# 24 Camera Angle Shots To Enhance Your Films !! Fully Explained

Hi guys, welcome back to the channel. Now this video is regarding 24 creative camera angle shots to enhance your videos or films.
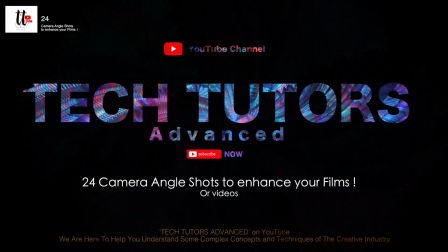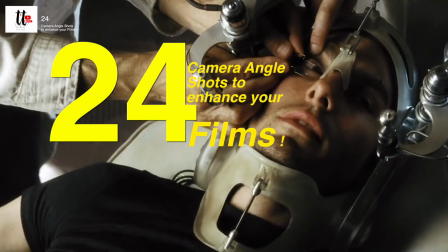15s
Hi, so this video is regarding 24 camera angle shots to enhance your films or videos.
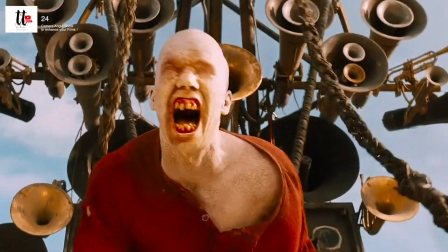22s
One of the first things students are taught in film schools
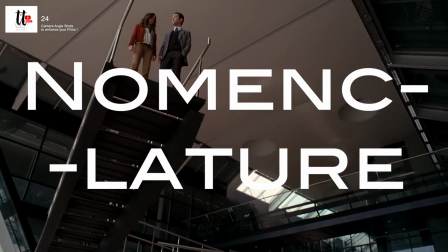26s
is the nomenclature of the basic types of camera shots.
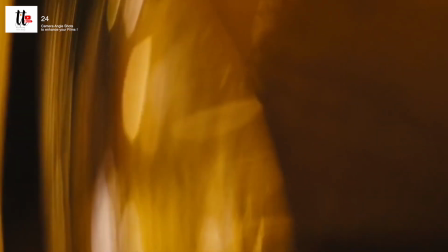31s
This camera language is essential for writers, directors, camera operators,
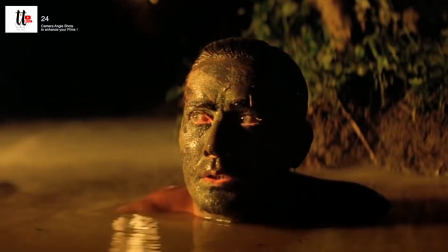36s
and cinematographers to effectively communicate visual elements of a shot,
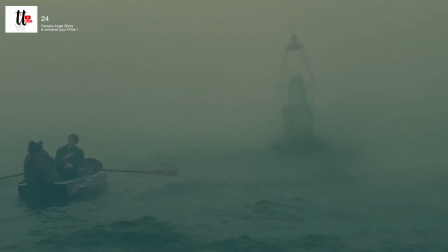42s
particularly the size of a subject, often a person within the frame.
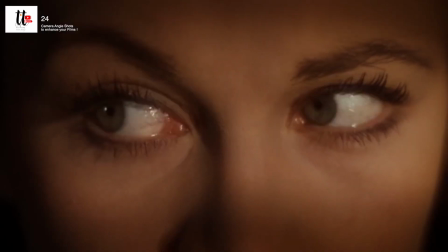47s
Provided here is a list of the essential shot types that you need to know, along with the explanation.
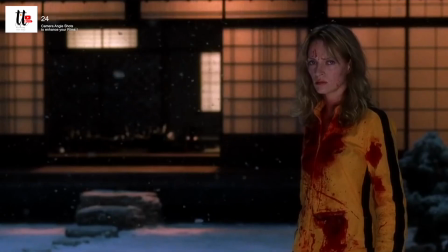54s
For the purpose of this video, it will focus mostly on subject size and camera angles.
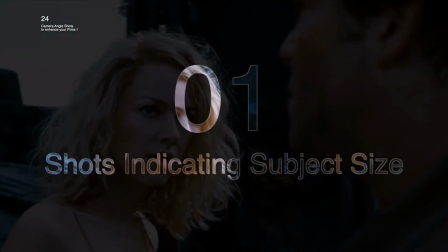61s
First, shots indicating subject size.
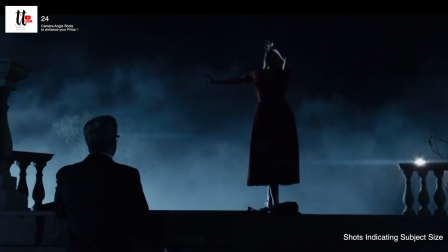64s
There are many ways in which you can frame your subject, from seeing their entire body to only their eyes.
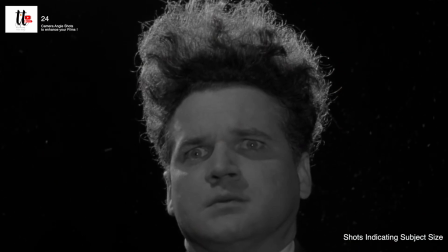72s
Generally speaking, we can break this down into three main shot sizes: long, medium, and close.
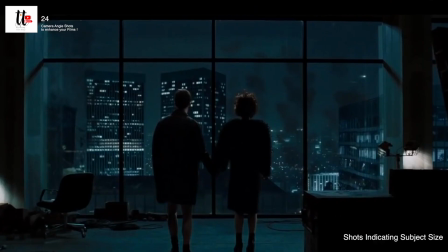79s
Long shots, also commonly known as wide shots, show the subject from a distance, emphasizing place and location,
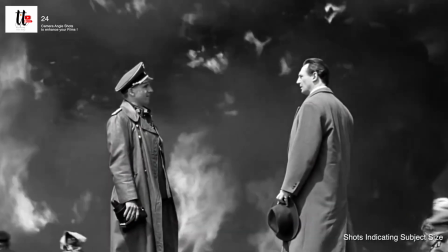88s
while close shots reveal details of the subject and highlight emotions of a character.
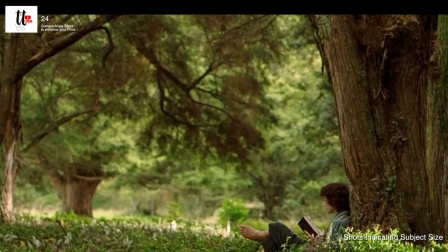95s
Medium shots fall somewhere in between, putting emphasis on the subject while still showing some of the surroundings environment.
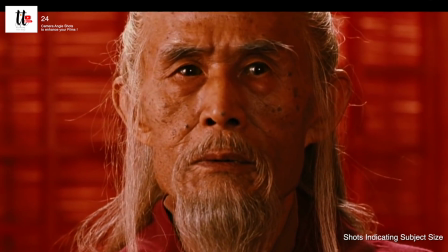103s
It's important to note that the following shot types only relate to subject size
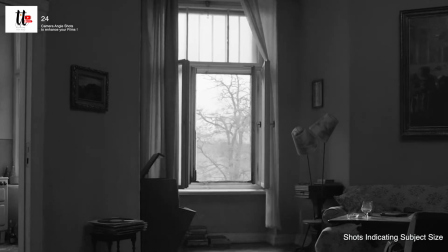110s
within the frame and don't directly indicate what type of lens is used to capture the scene.
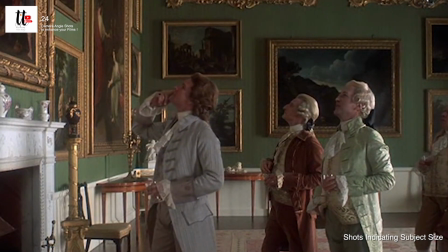116s
The choice of lens and thus the distance of the camera from the subject remains
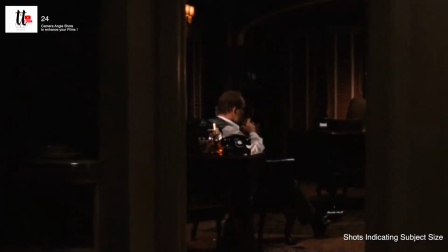121s
an artistic decision from the director or director of photography, cinematographer.
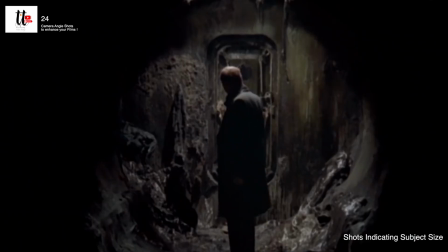127s
With that in mind, to the list. In this category, there are 10 types.
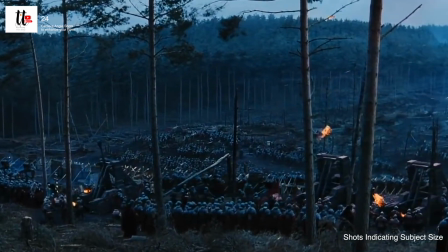131s
First, extreme long shot, aka extreme wide shot, used to show the subject from distance or the area in which the scene is taking place.
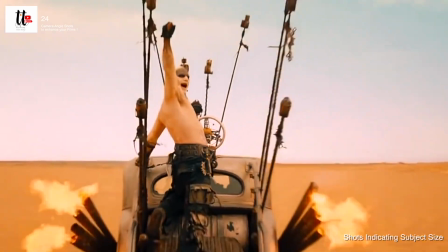140s
This type of a shot is particularly useful for establishing a scene in terms of time and place,
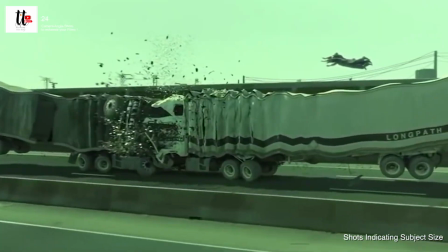148s
as well as a character's physical or emotional relationship to the environment and elements within it.
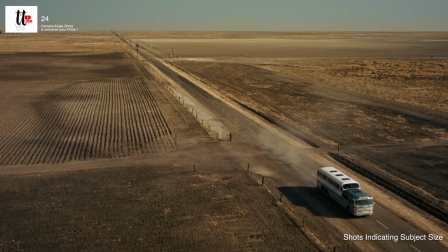154s
The character doesn't necessarily have to be viewable in this shot.
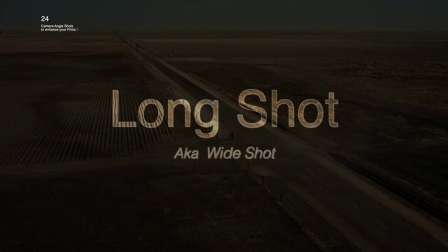160s
Second, long shot, aka wide shot, shows the subject from top to bottom.
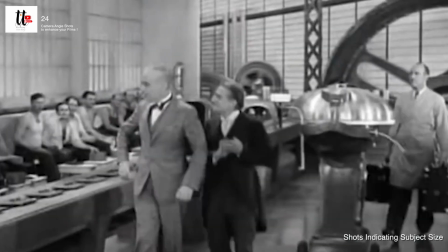165s
For a person, this would be head to toe, through not necessarily filling the frame.
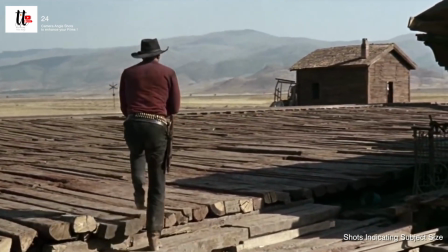171s
The character becomes more of a focus than an extreme long shot, but the shot tends to still dominated by the scenery.
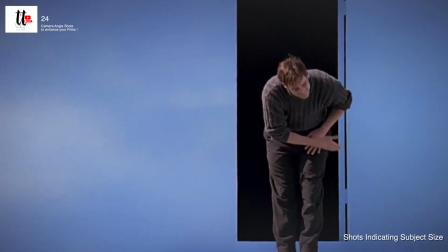179s
This shot often sets the scene and our character's place in it.
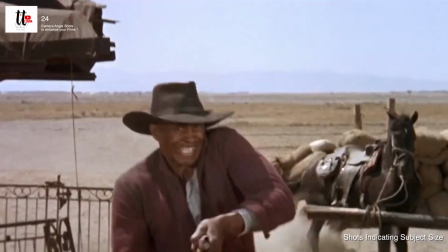184s
This can also serve as an establishing shot in lieu of an extreme long shot.
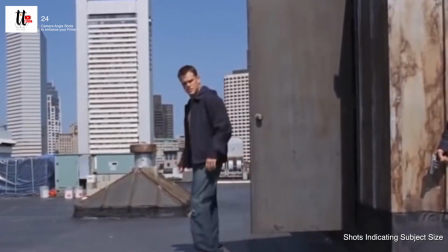191s
Third, full shot, frames character from head to toe with the subject roughly filling the frame.
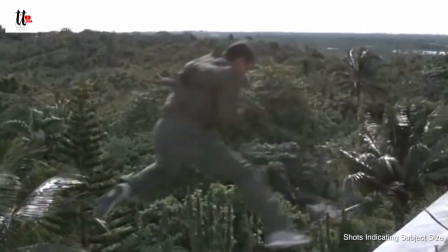197s
Emphasizing tends to be more an action and movement rather than a character's emotional state.
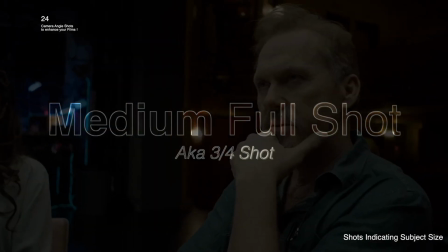204s
Fourth, medium full shot, aka 3x4 shot,
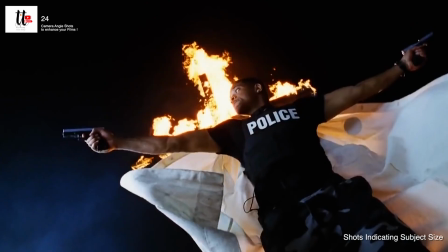209s
intermediate between full shot and medium shot, shows subjects from head to knees.
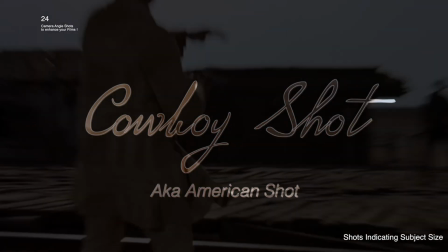214s
Fifth one is cowboy shot, aka American shot, a variation of a medium shot.
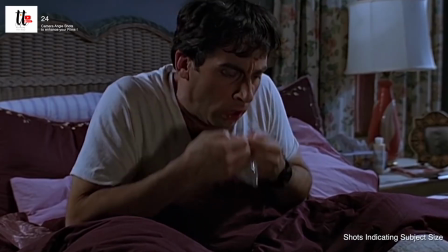220s
This gets its name from western films from 1930s to 40s,
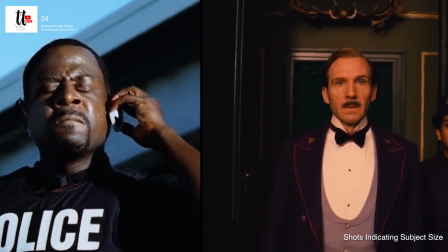226s
which would frame the subject from mid-thighs up to fit the character's gun holsters from into the shot.
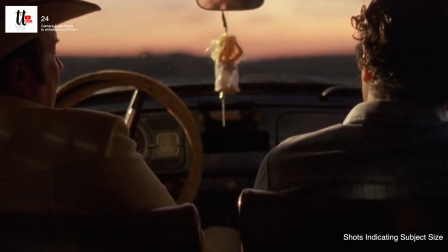233s
Medium shot shows part of the subject in more detail. For a person, a medium shot typically frames them from about waist up.